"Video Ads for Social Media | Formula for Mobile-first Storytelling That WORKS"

And even if some people are, you shouldn't be making 2-minute social media video ads. The more you can pack a punch in the first 3 seconds and really get out before 15 seconds, the more likely your audience is to engage because they'll actually stick around to see most of the ad. In general, I would suggest keeping your video ad between 15 and 30 seconds. 30 seconds being the maximum. Avoid wasting time on build-up or introducing characters or taking us on a journey. Just get in, get it over with, and get out. The shorter your ad and the more respectful you are of people's time, the more likely they are to watch and engage. Now, let's look at some examples of companies who are really doing this well and who are actually using this exact formula in their social media video ads. The first one we're going to look at is Monday.com. Monday.com is basically a task tracking platform. Now, they run lots of different types of video ads, but the the ones that they show on social media are really geared specifically to the platform.
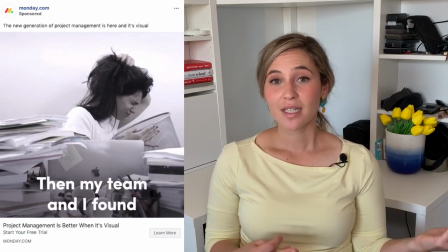4:55 You'll notice that there's a main character that looks pretty relatable and not like a very polished actress.
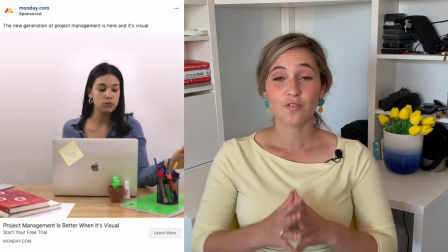5:00 She takes up most of the scene, and it's really the focus of the scene is on her. Footage looks very authentic.
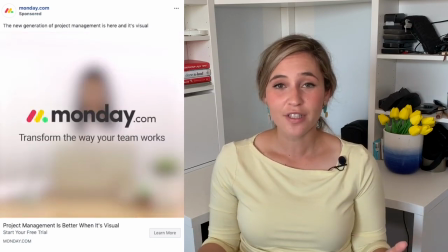5:04 It's mostly stop motion, and it looks like somebody could have shot it on their phone at the office. I don't have to watch with sound because there's very clear text telling me a story.
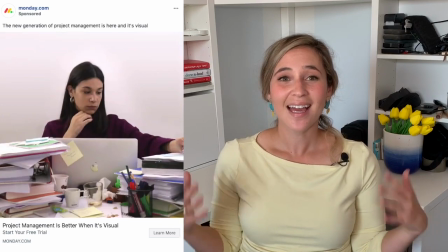5:12 And it's short, 15 seconds, and it was over. And I got the gist and didn't have to watch a 10-minute video. Another great example is BetterHelp, an app that helps you find therapists.
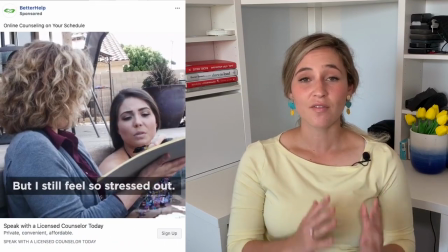5:21 Here you'll see that there's an ad that is very clearly having the faces of these characters take up the center of the screen, and there's not a lot going on.
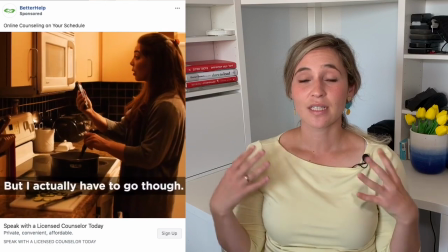5:28 There's not a confusing set. There's text that's very clearly telling us what's happening. It looks like it was shot very simply.
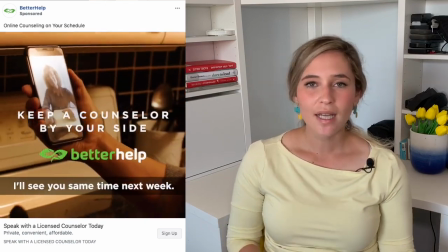5:33 There's not a lot of cinematic lighting and fancy shots.
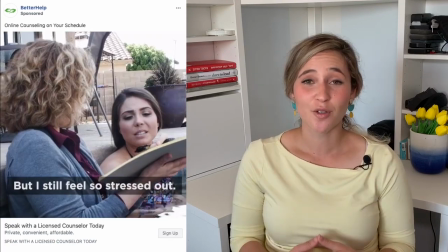5:36 There's even a punchline that you kind of laugh at the end when you realize that she's talking to a therapist on a video call and not in real life, but we got to the end because it was so short. Noom is a weight loss program for millennials, whatever that means. But their ads are really great.
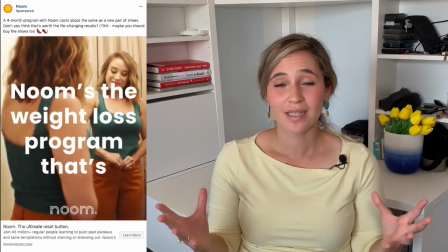5:49 They take one very simple scene that has a person in it who's doing something, and they kind of tell you a whole story in just a few words. And it's short, 15 seconds, and it's over. So now you know why your video ads on social media aren't working and what you can do to change that. And the good news is that you don't have to reinvent the wheel or spend hundreds of thousands of dollars in budget to create them. All you have to do is grab your free social media video checklist in the description below to get started. I'm Sivan Felder, and I'll see you next week for another video.